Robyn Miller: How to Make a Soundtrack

To my ear there's a few places that are missing a low register piano.
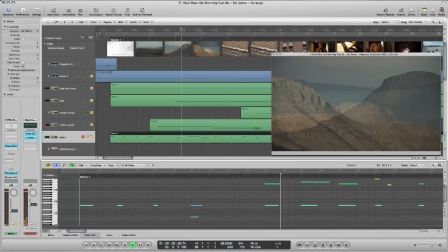[4:23]
Those low piano notes are harsh and have these dark overtones and
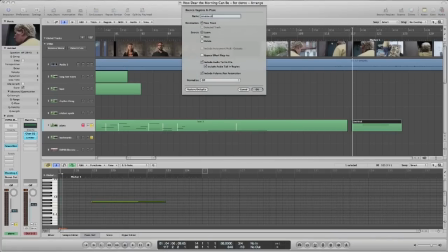[4:32]
I'm going to reverse them like this.
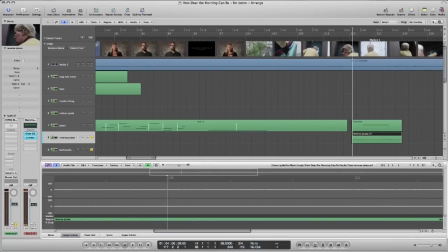[4:36]
I like the way these dark piano sounds ramp up to certain cuts.
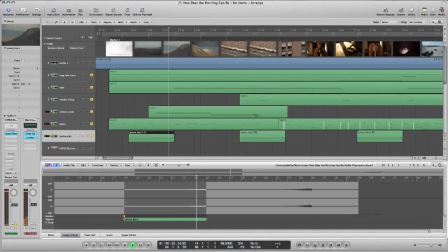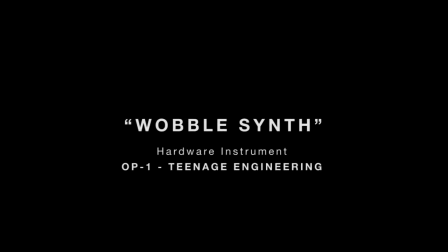[4:51]
Part of writing any music is to sit back and carefully just listen to what's tonally needed. I'm hearing we need something on the high end.
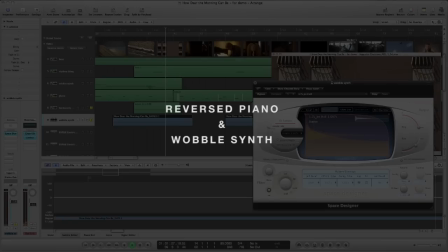[4:59]
The high synth sort of mirrors the piano. I think it's time to seriously address the midpoint of the piece.
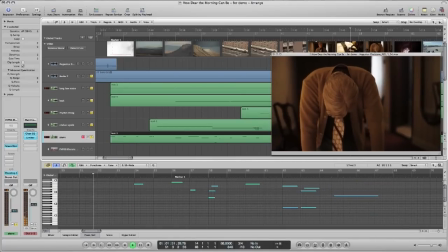[5:11]
This part of the piece should be all about his emotional state at that moment, which is pretty confused, I think, angry, a little chaotic. So how can we express that? The first thing I'm doing is adding this sound as Augustus leans over the suitcase, and it's really just noise. There's no tonal, nothing tonal at all. My singing voice is lab-tested awful, but when I'm composing,
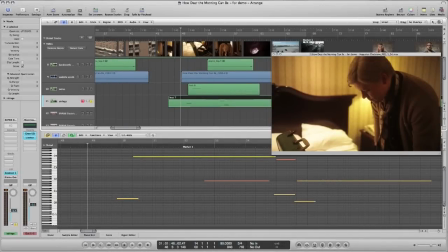[5:37]
sometimes I'll sing to myself what I think a track will need.
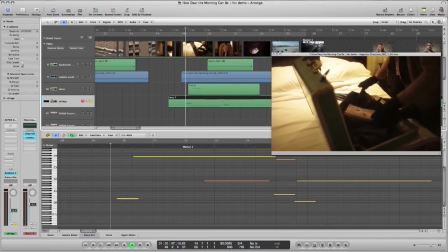[5:44]
That's how I came up with this string part.
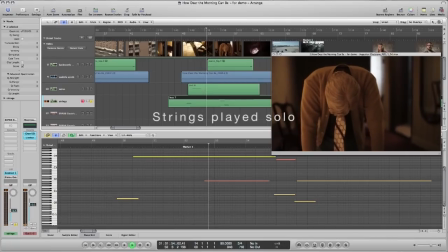[5:49]
That sort of bending down of a note is a little unstable.
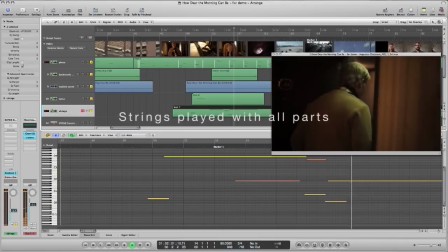[5:56]
The tremolo afterwards also has an unstable quality to it.
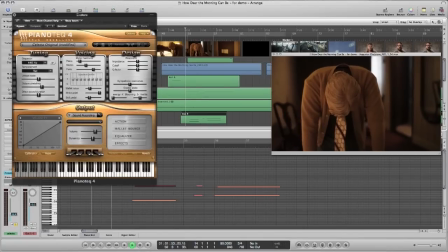[6:03]
These bells remind me of like a music box, which has unsettling sonic connotations. And then we go to an electric bass, which is actually just a sample of an electric bass.
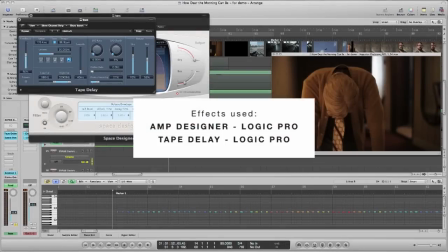[6:22]
And it's this note repeated over and over, and it just builds louder and louder as we move through this little section.
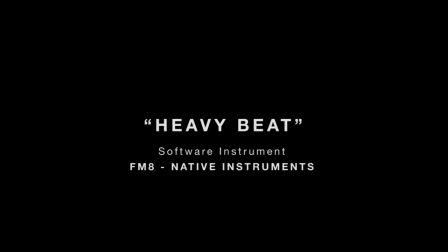[6:30]
At this point, we're going to add some more drums.
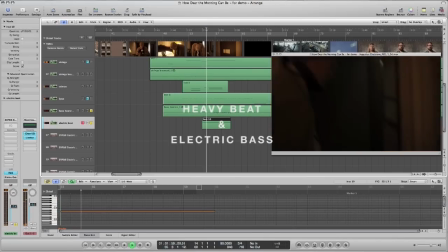I know I said keep it simple. My argument would be that the overall composition is actually relatively simple.
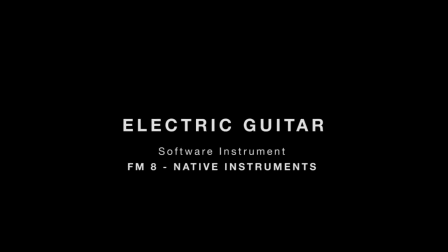[6:47]
And then, lastly, with the drums, we have an electric guitar.
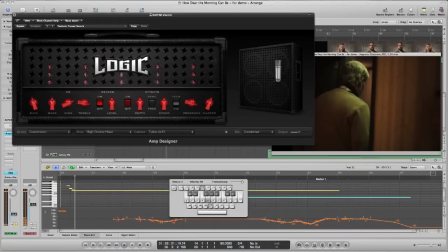[6:52]
You may be thinking, why didn't he use a real electric guitar? Or, you know, a real bass?
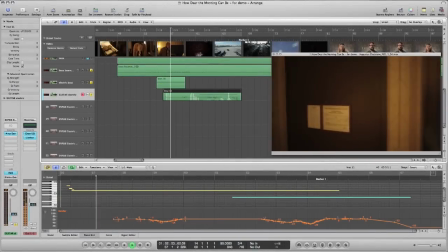[6:58]
I just really love the freedom of electronic instruments because I can play them and immediately change them and adjust them,
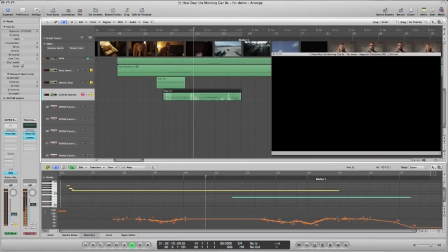[7:06]
and the whole studio is at my fingertips. It's a very direct way to compose.
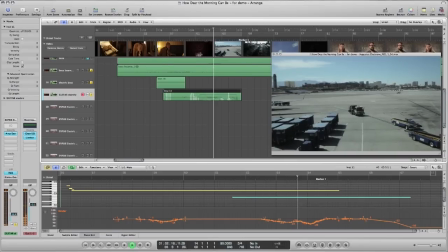We haven't paid much attention to part two. Essentially, at this point, the piano defines part two.
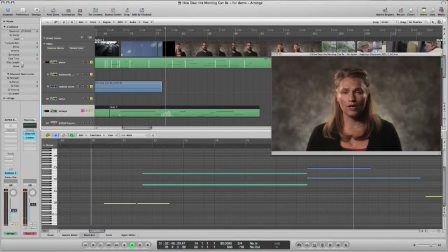[7:25]
So we need to give it a little bit more tonally. First, I'm going to add strings, and I will play while I watch the film, listening carefully to the dialogue and listening to the piano.
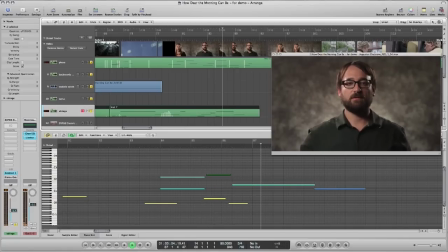[7:42]
crew should intervene in the life of.
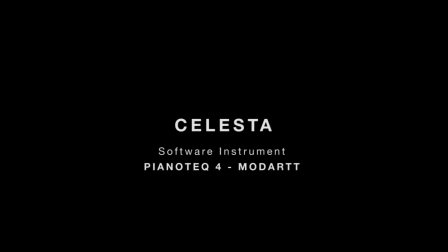[7:47]
I have bells in the track and I can hear a use for those bells at the end of part two.
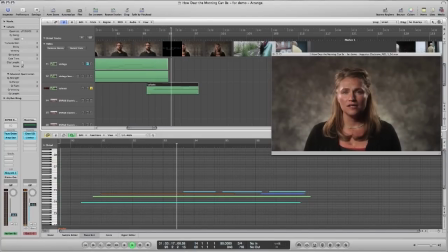And then I'll add a bass, sort of round long notes.
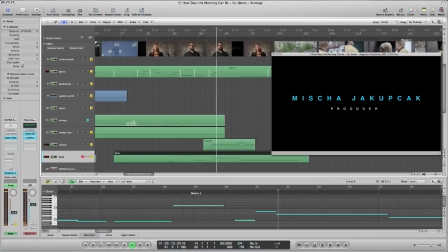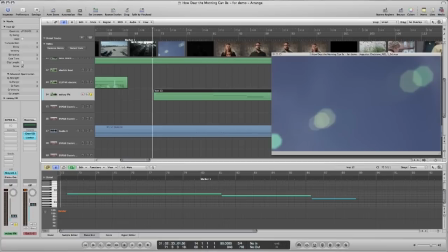[8:11]
And then the last thing that I will add is this airy
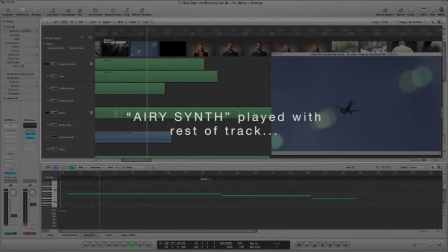[8:17]
sound to introduce part two and kind of push it into the background very low in volume,
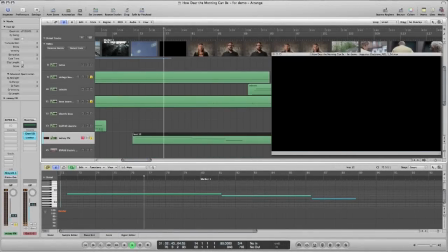[8:24]
sort of a breath to divide parts one and two.